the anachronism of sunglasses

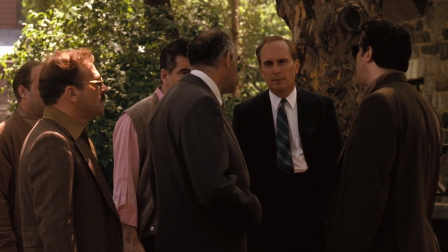[4:05]
Since The Godfather takes place in the late 1940s, the presence of fashionable sunglasses isn't in any way anachronistic.
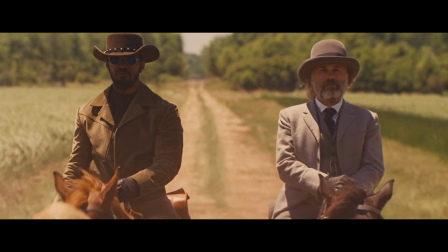[4:14]
It doesn't break with history in the same way as, for example, Django Unchained does.
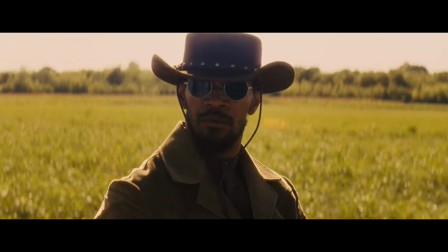[4:19]
However cool Jamie Foxx looks wearing his round shades, fashionable sunglasses weren't a thing at that time.
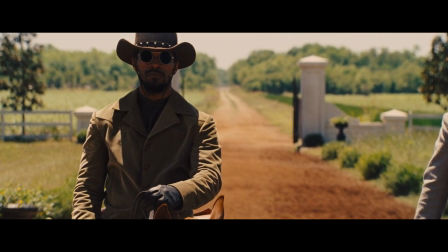[4:26]
But historicity isn't the main factor here. In Django Unchained, sunglasses are intentionally anachronistic,
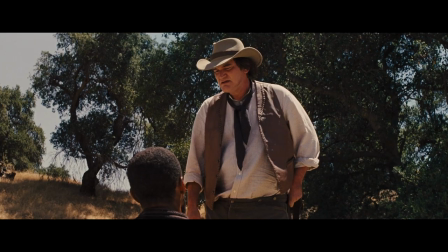[4:33]
and even though it raises a few eyebrows, it's an artistic choice Tarantino can get away with.
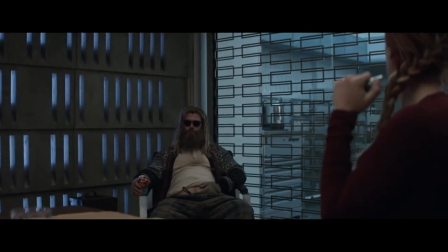[4:39]
The bizarre thing is that sunglasses most often look out of place in cases where their presence
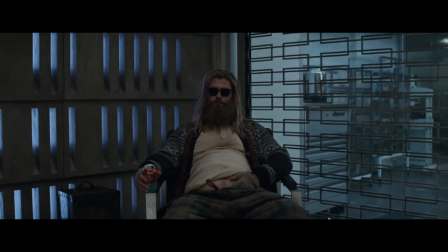[4:45]
isn't necessarily unlikely. why do sunglasses feel so anachronistic even when they're not?
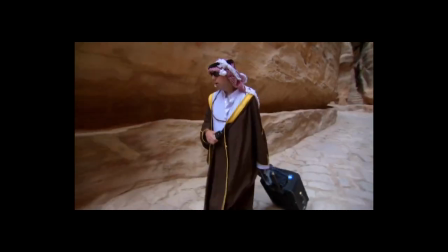[4:52]
To answer this question we first need to understand the role of sunglasses in costume design.
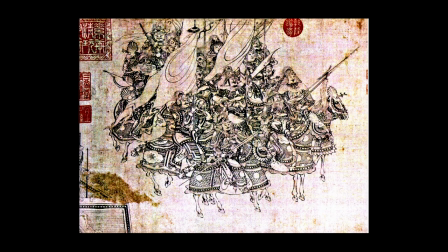[4:58]
In 12th century China,
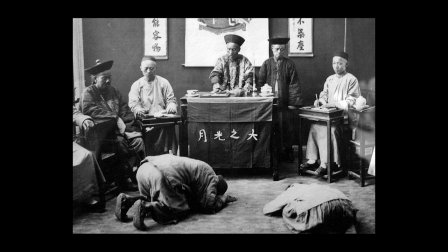[4:59]
glasses made of smoky quartz were worn by judges not to shield their eyes from the sun but to obscure their emotions from the people they were judging.
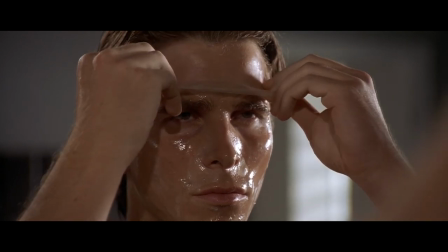[5:08]
In the film adaptation of American Psycho we're shown a character study of a man who
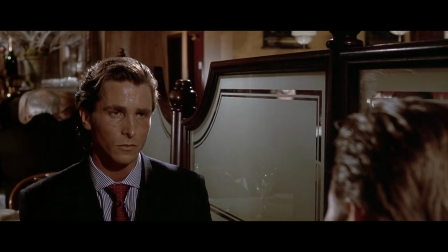[5:14]
hides behind a veil of confidence to obscure his deep insecurities and fear of standing out.
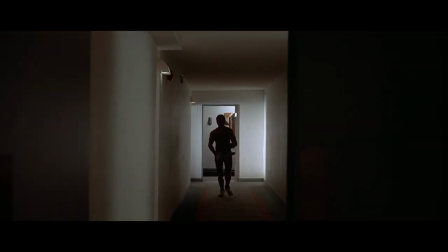[5:20]
These suppressed fears manifest themselves as fantasies of an extreme violent and sexual nature.
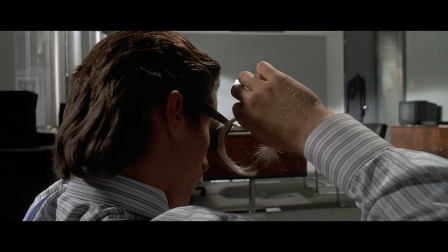[5:27]
After an implied murder the night before we see Patrick Bateman in his office doing a crossword,
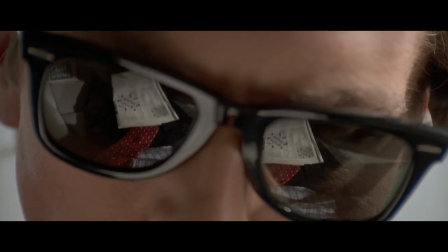[5:33]
his eyes obscured behind a pair of large dark sunglasses. His eyes are only barely visible through the shaded lenses.
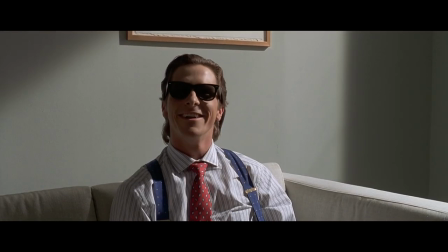[5:42]
His eyes are quite literally shielded from the audience as well as from the other characters.
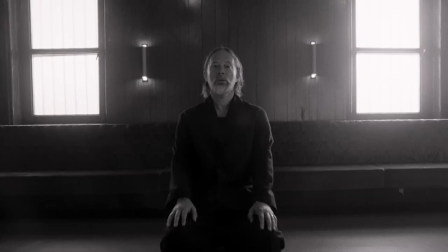[5:47]
An often used description in literature is the phrase, the smile never reached their eyes.
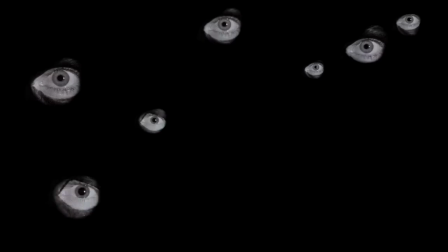[5:53]
There are many cliches focusing on precisely the eyes, such as the eyes are the windows to the soul.
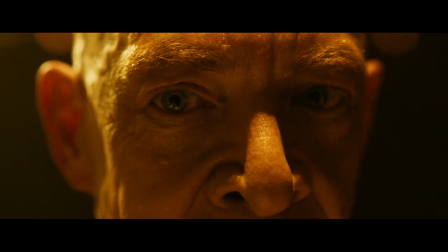[6:00]
Common to all is the focus on the eyes as the key to a person's true emotions.
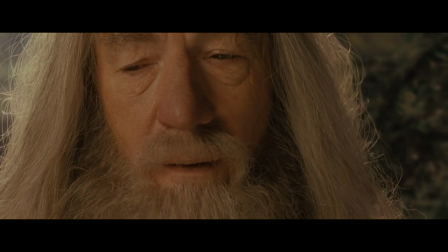[6:06]
The importance of eyes to read a person's feelings is not to be understated.
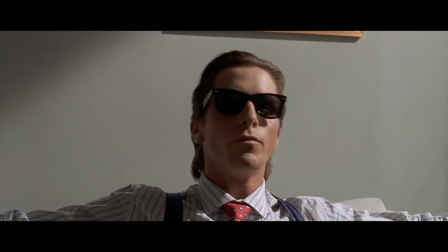[6:11]
And in this scene with Patrick Bateman, he's literally keeping his eyes locked away,
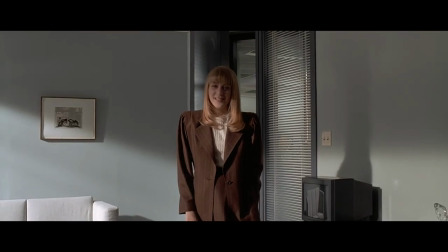[6:16]
forcing his secretary, as well as the audience, to take his pretend cheerfulness at face value.
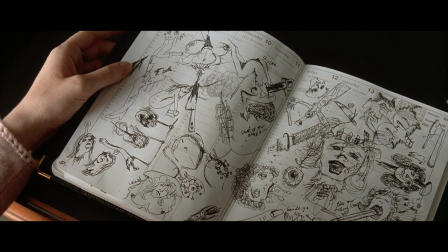[6:21]
In this case, the sunglasses work as a metaphor for Patrick Bateman's personality.
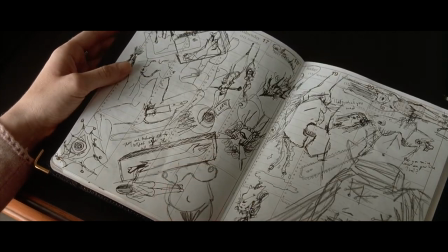[6:27]
They represent his desire to be someone he's not,
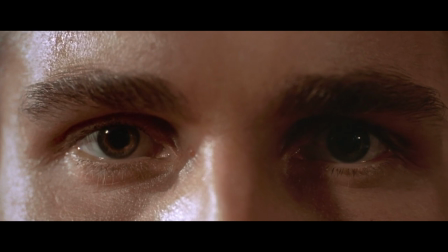[6:31]
his need to hide behind a veil of sameness that makes him virtually indistinguishable from the other men in his social circle,
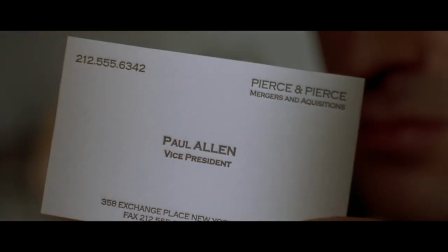[6:39]
where you can only make an impression with the quality of your equality. In the 2021 movie, The Batman, sunglasses feature in a similar way.
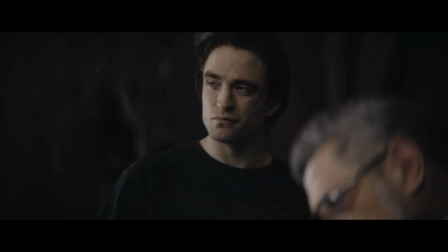[6:48]
Bruce Wayne is a troubled soul, his trauma and deep sense of injustice manifesting themselves as the Batman, his alter ego.
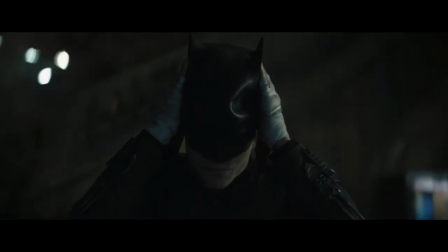[6:55]
But Batman bleeds into Bruce Wayne, the border between the two personas becoming blurred.
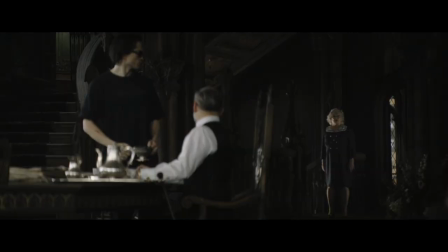[7:00]
The sunglasses he wears inside his penthouse mansion functions as a representation of the blurred lines between Batman and Bruce Wayne.
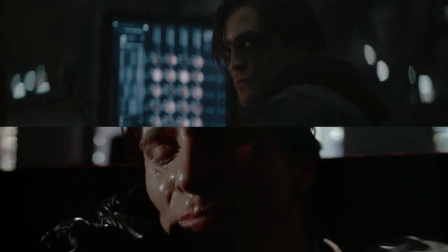[7:08]
In both of these cases, sunglasses represent an escape from the need to show true emotions.
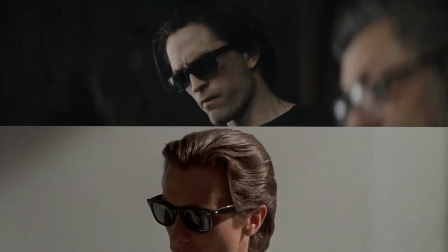[7:14]
Their primary function is as a disguise, hiding the true self behind tinted glass.
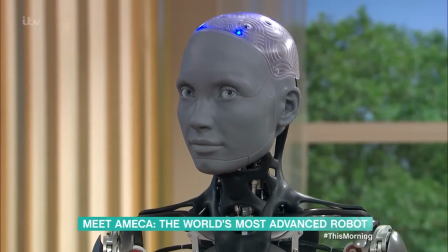[7:20]
Sunglasses therefore result in a kind of uncanny valley effect, where the face we're shown doesn't look quite right, as if a crucial part of it is missing.
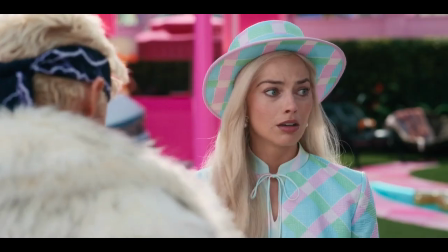[7:30]
When consciously used in this way, Sunglasses underlines the personalities and behaviours of the characters wearing them.
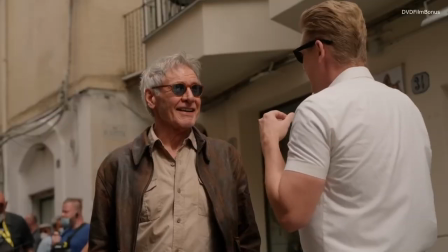[7:38]
A pair of shades are not a bombastic and complicated piece of costume design.
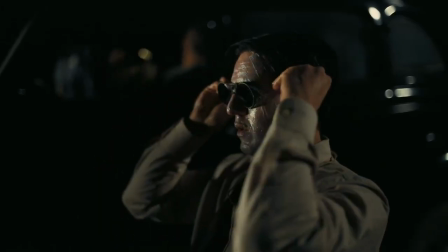[7:43]
However, when used correctly, they're quietly important, like the cherry on top that you don't think about but would be missed if it wasn't there.
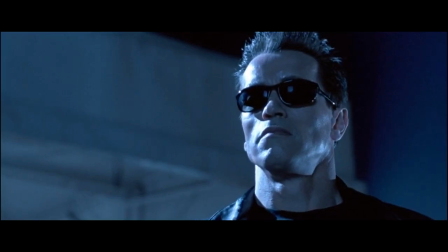[7:51]
And in some cases, they might even be just that subtle touch that makes a character appear inhuman.
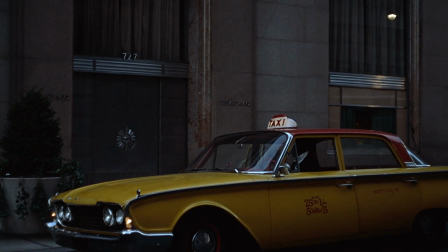[7:57]
One of the most iconic uses of sunglasses in cinema is in the 1961 film Breakfast at Tiffany's.
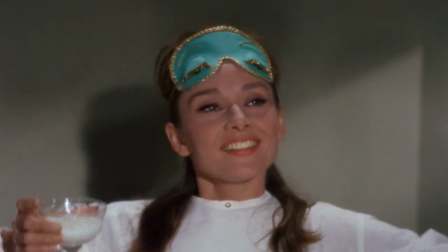[8:04]
The enigmatic socialite Holly, portrayed by Audrey Hepburn, craves attention, while she at the same time doesn't let people get too close to her.
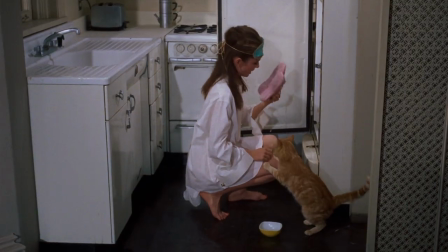[8:12]
She even treats her own cat with apparent indifference.